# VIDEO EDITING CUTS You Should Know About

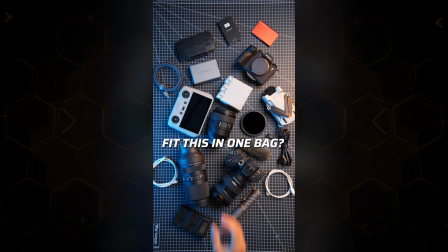(4:05)
For example, when I was organizing that, I placed the camera top-down shot and then just started organizing the different things, putting it back into the bag.
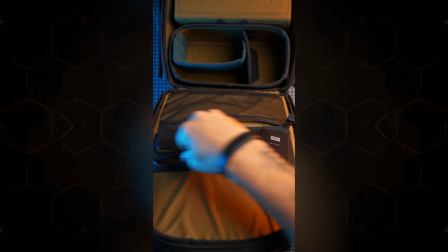(4:13)
The entire clip turned out to be 18 minutes long.
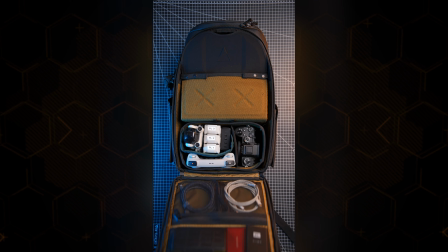(4:17)
Nobody in their right mind would actually watch me stuffing things into the camera bag for 18 minutes.
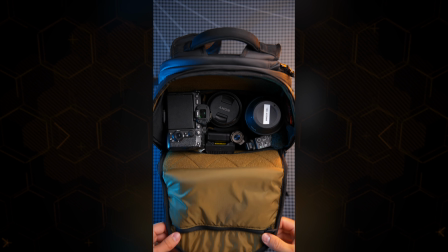(4:23)
So I had to cut it down to fit Instagram Reels. And what I did was that I used jump cuts to jump between the most interesting parts in the video that I wanted to include into the final product. And basically what you do is that you cut out everything in between of what is going on. And that is also how you can get some really fast-paced vlog stuff. For example, when I'm doing unboxings over on my vlog channel, if you haven't subscribed, you definitely should do that. Link in the description.
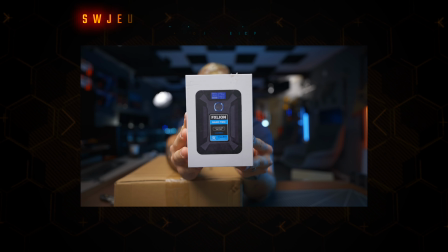(4:50)
I usually use jump cuts to make it look more interesting than what it actually is. Say for example that I want to move close to the camera quickly.
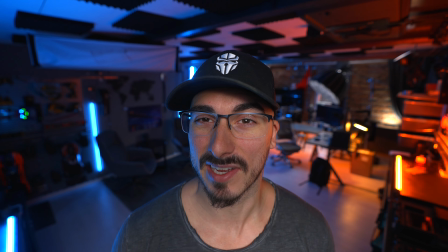(4:59)
Then what I could do is then just cut to this part in the clip, and I'm going to be standing in front of the camera. And if I do a hard cut again, but to this part of the clip,
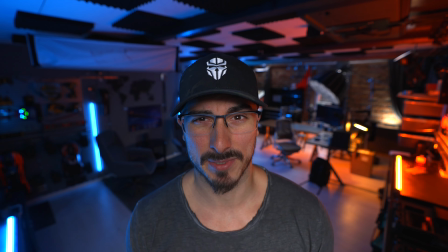(5:08)
then that's another jump cut in this clip.
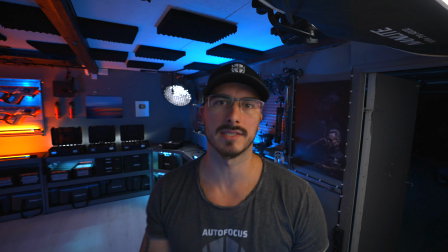(5:11)
And when I'm doing my YouTube videos, most of the cuts that I use for my talking heads are actually jump cuts.
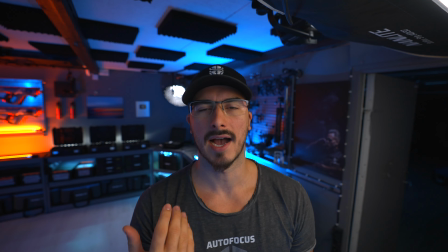(5:17)
For example, when you're seeing me talk like this and I want to take away the or
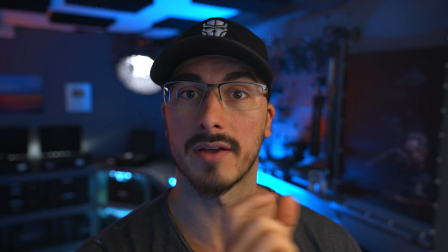(5:25)
then what I do is that I just cut out those small bits and pieces in the clip, but keep the main talking points of the video. And that is what we call the jump cut as well.
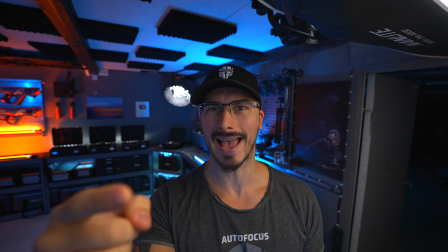(5:35)
And as you probably saw right now, I was switching the angle of the camera by zooming in on the lens,
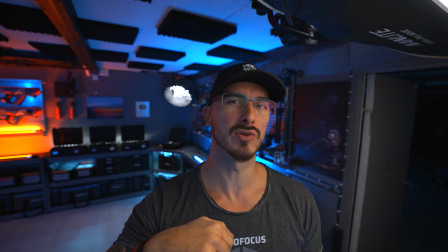(5:41)
but you didn't see me actually zooming in with the lens.
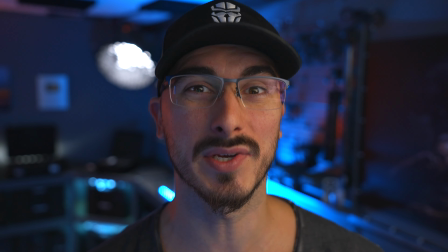(5:45)
So when I'm going from this angle to this angle, I'm doing a jump cut in this clip that is basically just a hard cut.
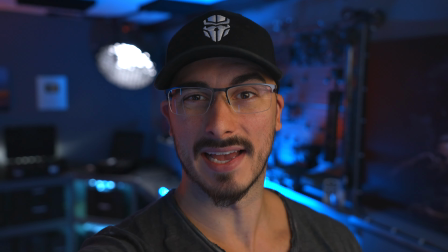(5:52)
Otherwise it would just look like this, where I would just be standing here zooming in and out, so like a stupid idiot.
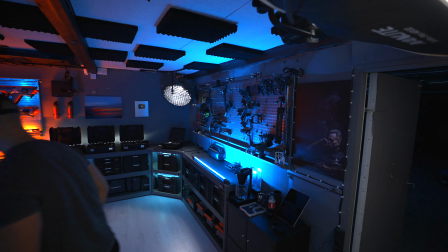(5:59)
But now you know a lot more about the jump cut. The next cut that I want to talk about is the match cut, which is also a hard cut. Everything is basically based on hard cut, but we call them differently because they do different things for the effect of the video.
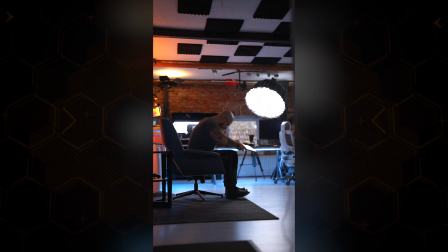(6:14)
And a really good example of the match cut is when I'm sitting here in the studio, opening up my computer and then snapping my fingers and then being right outside in the forest next to a campfire.
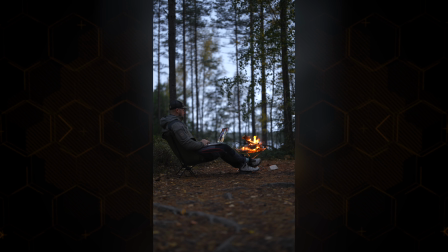(6:24)
The only thing that you gotta do here is that you're gonna line up the two shots. So making sure that you have the shot that you shoot here in the studio to be matching up with the shot that you're actually taking outside. So when you just do a hard cut in between the two and match up the movement, the placement and everything else, it's gonna feel like you're actually doing a transition, but you're just using a hard cut. When I was shooting the B-roll sequences, one of the things that I used a whole lot was something that is called the whip pan. And in this video, we're gonna call it the whip cut. Again, this is also based on a hard cut. Say for example that I want to do a whip pan from this point over to this point.
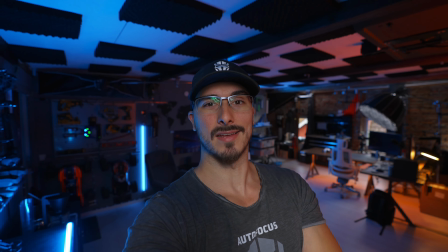(7:03)
What I would do is something like this.
Hey, I'm standing over here right now.
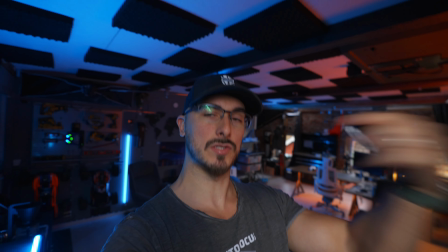(7:10)
So basically whipping my camera to the left after saying what I want.
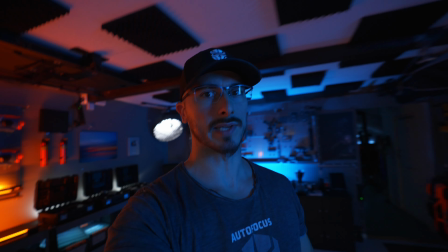(7:15)
And now I'm just moving to a different location, say for example right here.
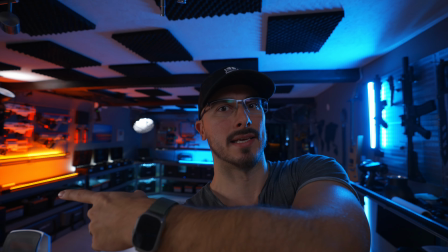(7:20)
Then I'm gonna whip my camera in from the right. This is very important because we're always gonna have to think 360.
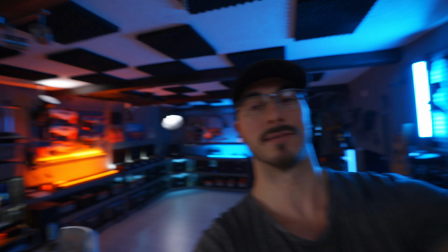(7:27)
So it's gonna look something like this.
And now I'm standing over here.
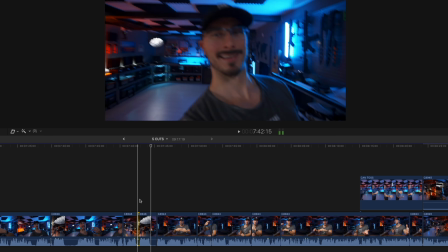(7:33)
And what we're gonna do now is just do a hard cut in between the two and try to match up the shots.
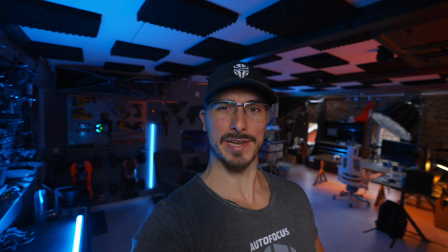(7:39)
Simple as that.
Hey, I'm standing over here right now. And now I'm standing over here.
When you are doing that, it becomes a seamless transition without actually using an effect on your clip, which I think is very cool because when you start to plan these things out, it makes the entire video look a lot more professional. And the last cut that we're going to talk about is the mask cut. And this is actually kind of based on layers and the hard cut, because if you think about it as two separate layers, you have the main layer and then the add-on layer.